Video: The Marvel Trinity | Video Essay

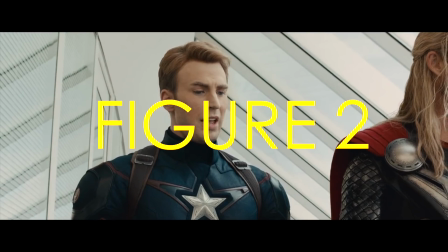[4:14]
In Figure 2, his shoulder and presence towers over Steve as he jokes.
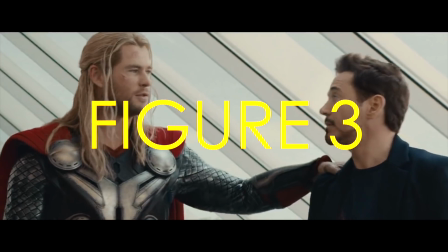[4:18] But if you put the hammer in an elevator, it would still go up.
And in Figure 3, he towers over Tony even more significantly.
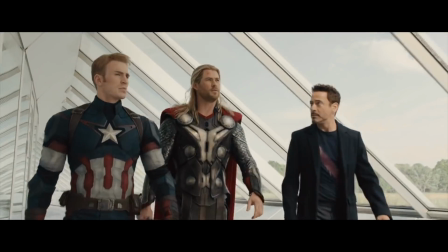[4:25]
But as they begin to walk more prominently, Steve becomes closer and more actually prominent himself to the frame.
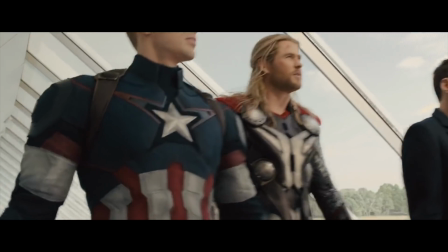[4:33]
But Thor is still dead center.
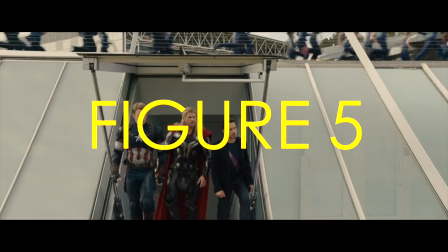[4:36]
Figure 5 democratizes the on-screen presence by featuring the camera panning down to the three of them, where they're almost all the same size.
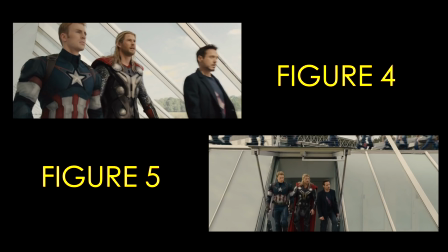[4:44]
Consequently, Figure 4 and 5 collectively presents a peaceful relationship between power and humility.
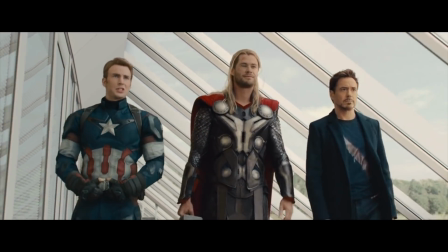[4:51]
All three characters stand as the most vibrant figures within an almost all-white background,
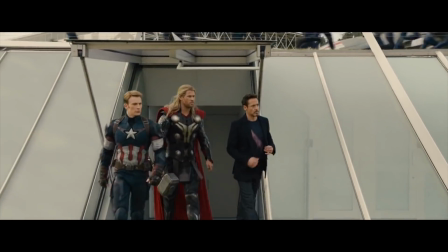[4:56]
but then they're contrasted by the large scale of the buildings and the people who even stands above them.
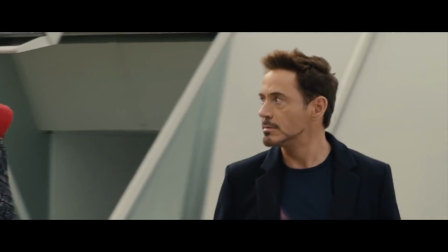[5:02]
They are both big and small at the same time.
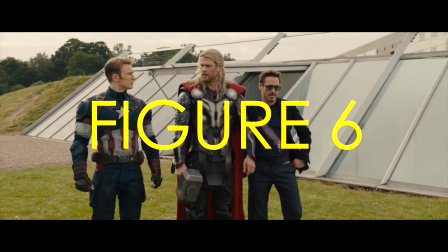[5:07]
Then in figure 6, they stand together, the colour of grass and the shine from the world around them is more prominent,
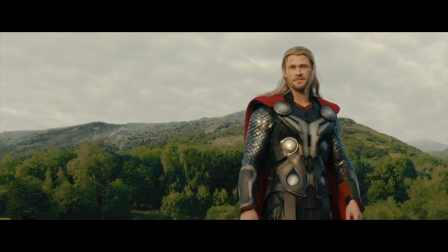[5:13]
and begins to make these three figures more symbolically involved with the rest of the image.
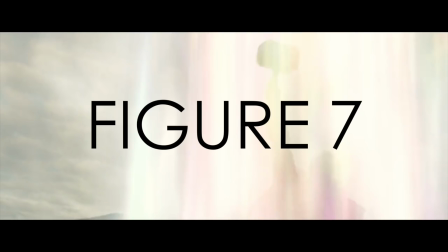[5:19]
In figure 7, Thor then teleports out through the Bifrost and leaving Tony and Steve on a high angle shot.
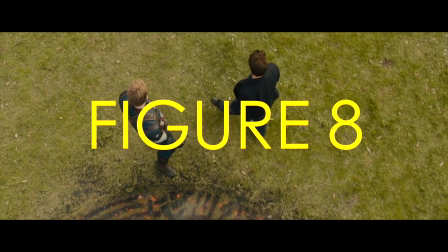[5:25]
The underpinning theme here is the idea of home.
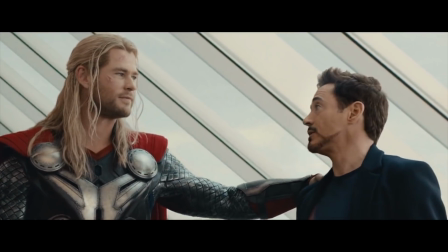[5:29]
As friends, they're all humbled by their landscape and they all identify as protectors and subjects at the same time to this world.
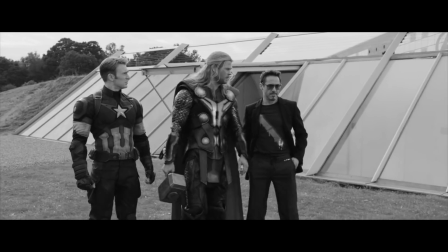[5:36] You think you can find out what's coming? I do. Besides this one, there's nothing that can't be explained.
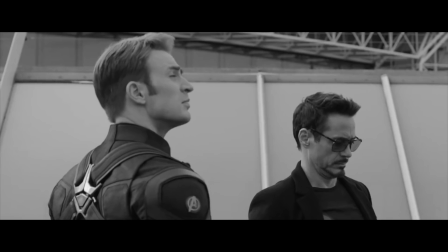[5:43]
But it also highlights Thor as an otherworldly presence that looms over everyone else.
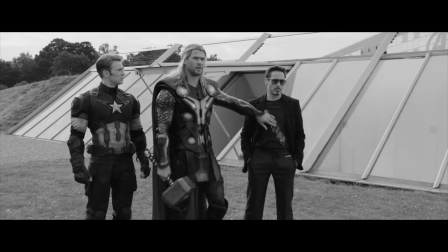[5:54]
In Avengers Endgame, rather than a meeting of two worlds or a peaceful departure, the sequence is about the convergence of everything.
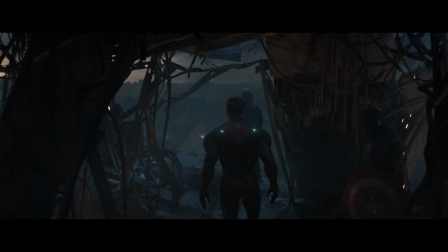[6:02]
This is the setup for the final showdown with Thanos. In figure 1, Thor is once again a primary subject.
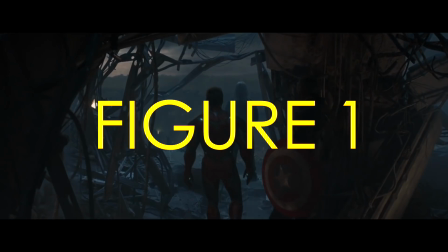[6:08]
He stands within the wreckage looking into the field of debris as Iron Man joins him.
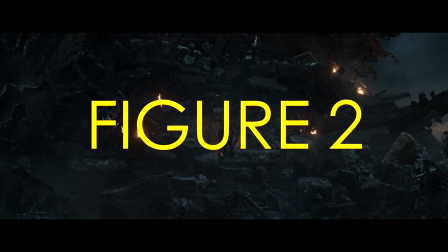[6:13]
In figure 2, we see everyone directly center of the frame, but they're small.
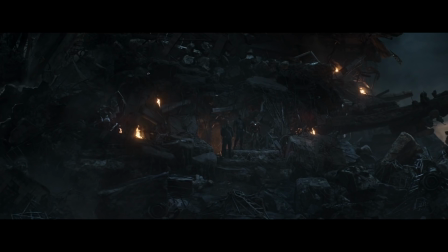[6:18]
This isn't a low-angle shot, therefore they're not powerless, but there is something more powerful that overwhelms their presence.
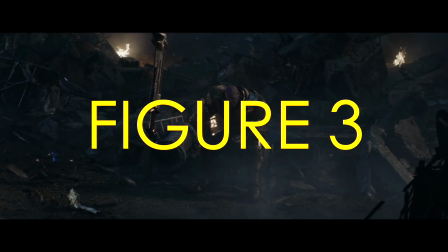[6:25]
In figure 3, it's revealed to be Thanos, who sits casually in the darkness with his blade.
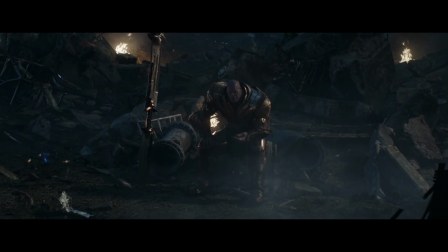[6:30]
He's small in the frame too, therefore he doesn't overpower them, he competes with them symbolically.
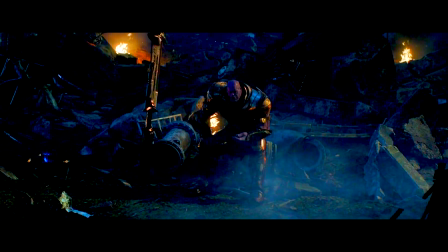[6:37]
Thanos is also wearing gold, which allows him to be a form of light within the darkness, but it's a rather dim one.
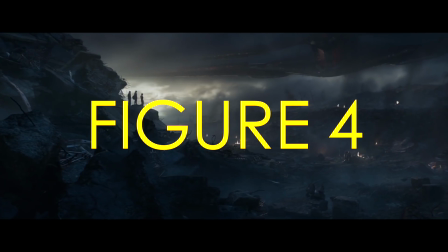[6:44]
This is contrasted heavily in figure 4, where we have a distant long shot that establishes the scale of the location.
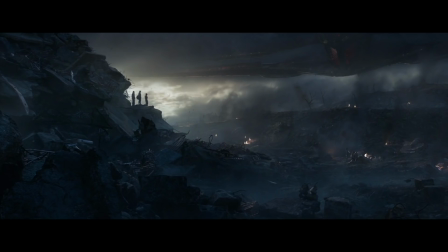[6:52]
But Captain America, Thor and Iron Man are brightly spotlighted by the sky.
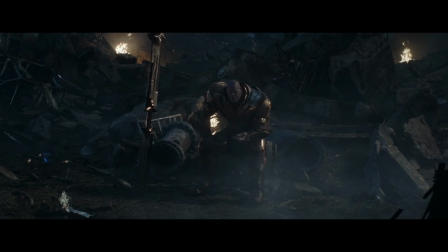[6:57]
Thanos presents himself as hope, but in reality,
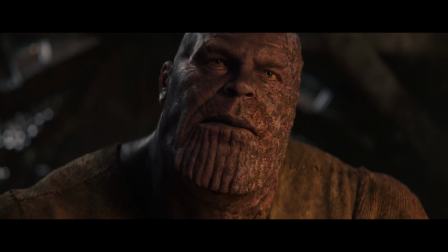[7:01]
it's a false sense of grandiosity that is easily overshadowed by real light that is not chosen by the self,
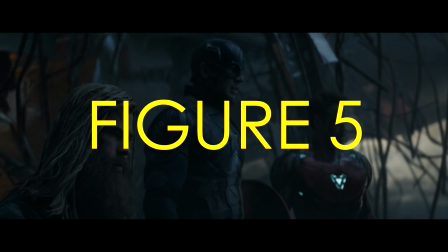[7:08]
but by the environment. Within figure 5, all three of the Trinity are present, but for the first time Captain America is at the center,
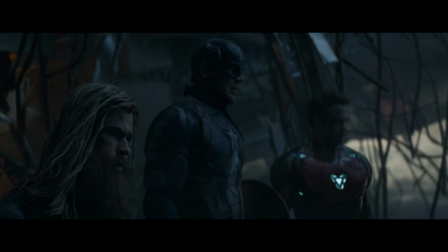[7:16]
and Thor is instead the one closest to the frame.
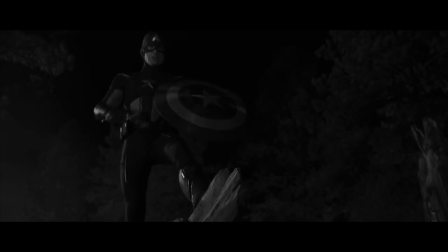[7:20]
Steve was established as the glue that kept everyone together, and now he's at the middle of the frame. The bond is very much unquestioned. But Thor is still deeply the subject to the story, and in figure 6,
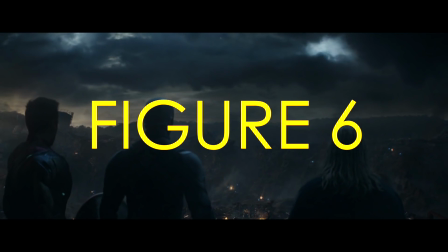[7:34]
this is spotlighted by him calling upon the power of thunder as the weather changes.
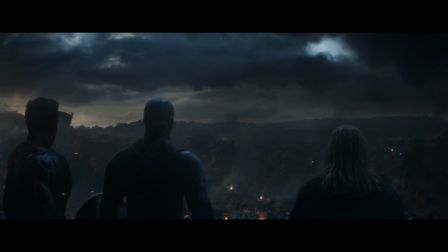[7:39]
Even though he is the smallest in the frame, he commands the landscape that everyone is subject to.
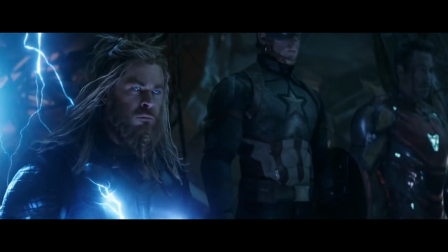[7:45]
Thor then morphs as he lights up the screen, further contrasting the visual of light and darkness with Thanos even more heavily now.
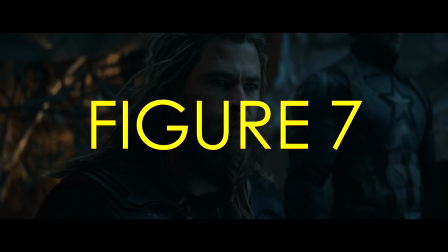[7:53]
And in figure 7, we have the first dedicated close-up with Thor initiating the intention to fight.
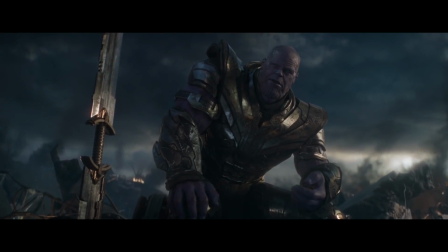[8:00] Let's kill him properly this time.
The final shot before they split up are them walking towards Thanos as big figures looming.
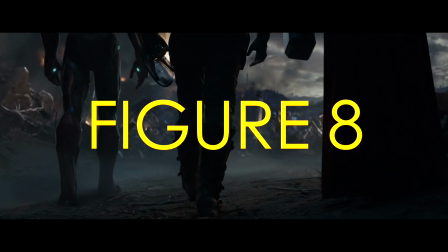[8:08]
The shield, the repulsor ray, and the cape are the main iconographies of this image.
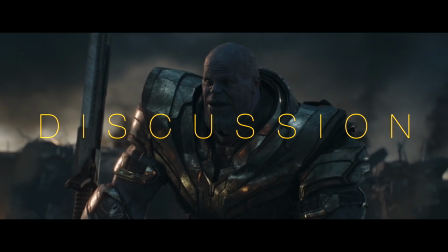[8:14] You could not live with your own failure.
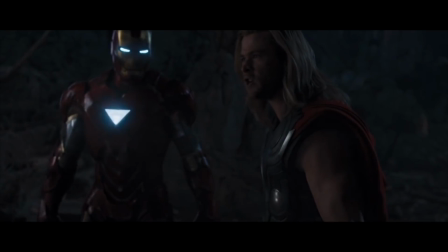[8:18]
Iron Man is often in the periphery in all of these,
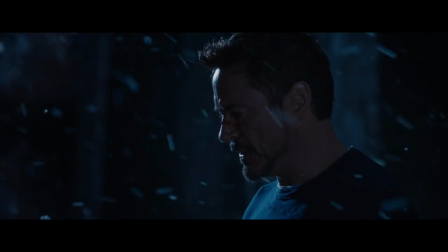[8:21]
which is a necessity because his character arc is built on his anxiety with the size of his world.
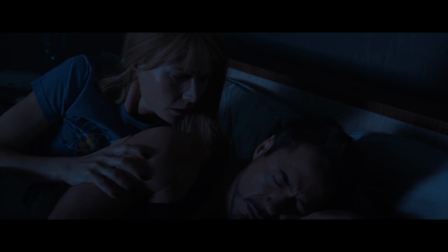[8:27] Tony! Tony!
Which is why when he snaps, it's particularly exhilarating.
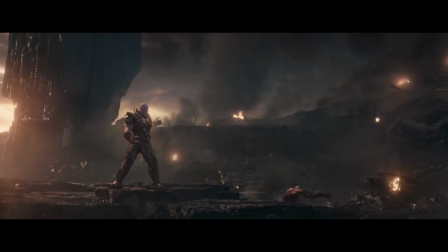[8:33]
Tony isn't as dependent on commanding visual power, so when he does, it's like firing a loaded gun.
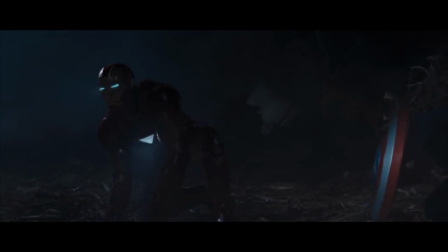[8:39] Iron Man.
Captain America is presented through as an unspoken figure of respect.
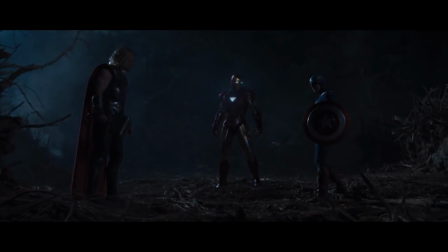[8:45]
The composition always reminds the audience of his presence by making him consistently big, often even rivaling Thor.
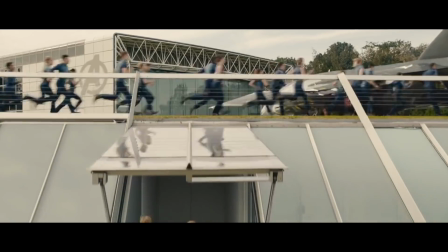[8:53]
But the key pattern in all three sequences is how everything pivots around the presence of Thor.
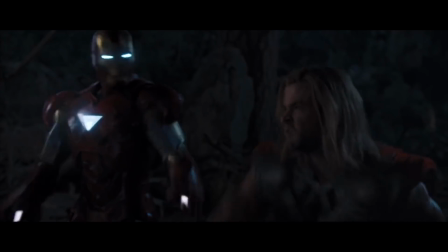[8:59] You want me to put the hammer down?
He's a figure of immense power in Avengers 1, he's completely at the center in Age of Ultron,
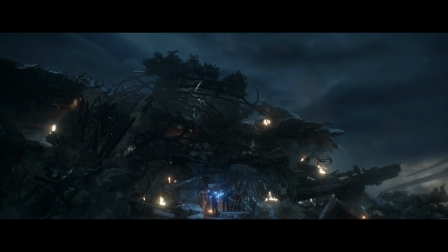[9:07]
and in Endgame the image of the sky is, in fact, an extension of his own character.
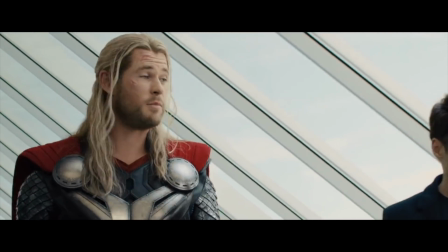[9:12]
As a result, drawing back on Roland Barthes's level of signification,
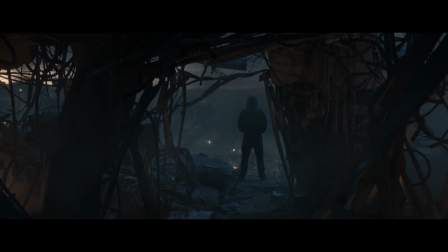[9:17]
the connotations of every sequence not only draws mostly upon Thor's collection of myths and ideologies,
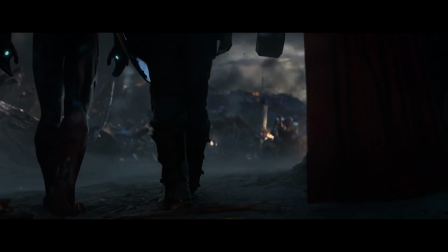[9:23]
but it gradually becomes more explicit.
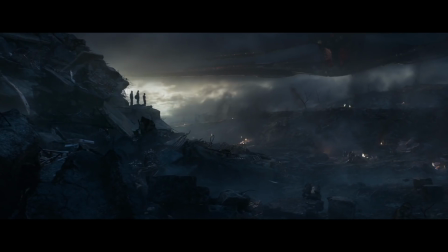[9:26]
Every time we see the Trinity, the image of the three begins to become more and more dramatically romantic and abstract.
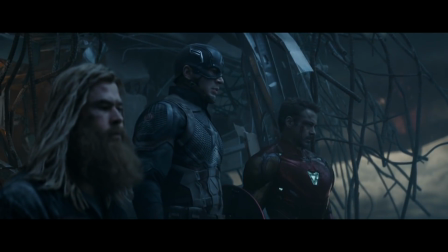[9:33]
They lean more towards fantasy than science fiction, even though 2/3 of the characters should say otherwise.
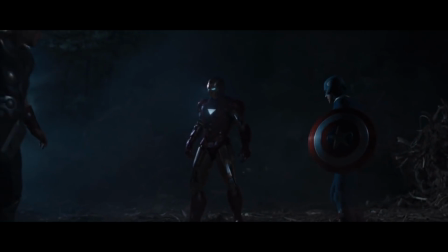[9:42]
How does the image of Captain America, Thor, and Iron Man change throughout the MCU?
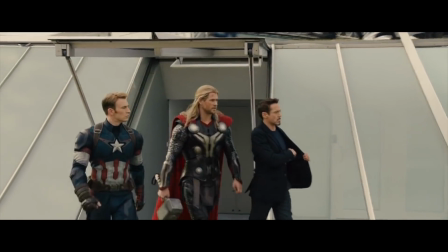[9:46]
Well, these sequences shows that it becomes less about conveying a shared
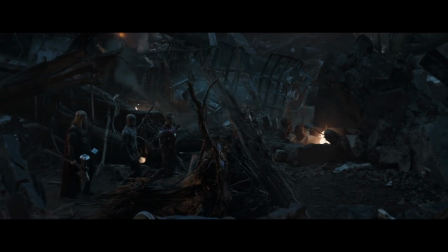[9:51]
sense of realism and more about increasing the stylized nature of the genre.
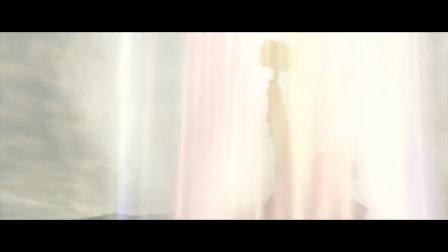[9:56]
Everything is less motivated about proving the world can be small enough for them to aesthetically share it,
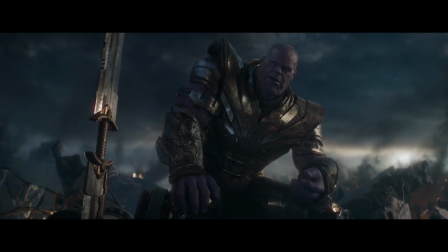[10:03]
and more about inferring an even bigger one.
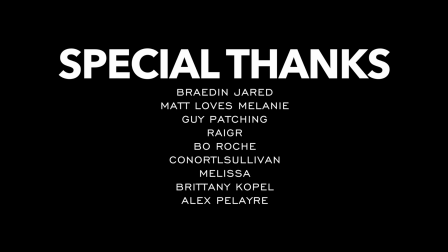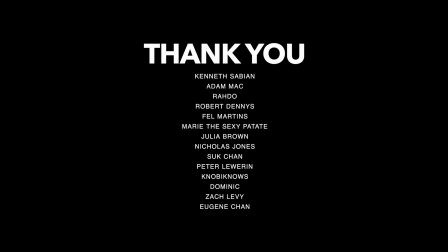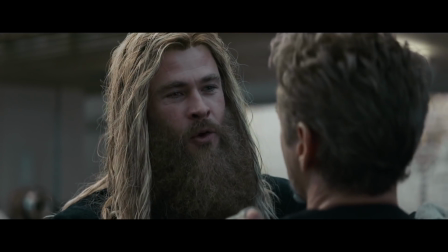[10:23] What do you think is coursing through my veins right now? Cheese whiz?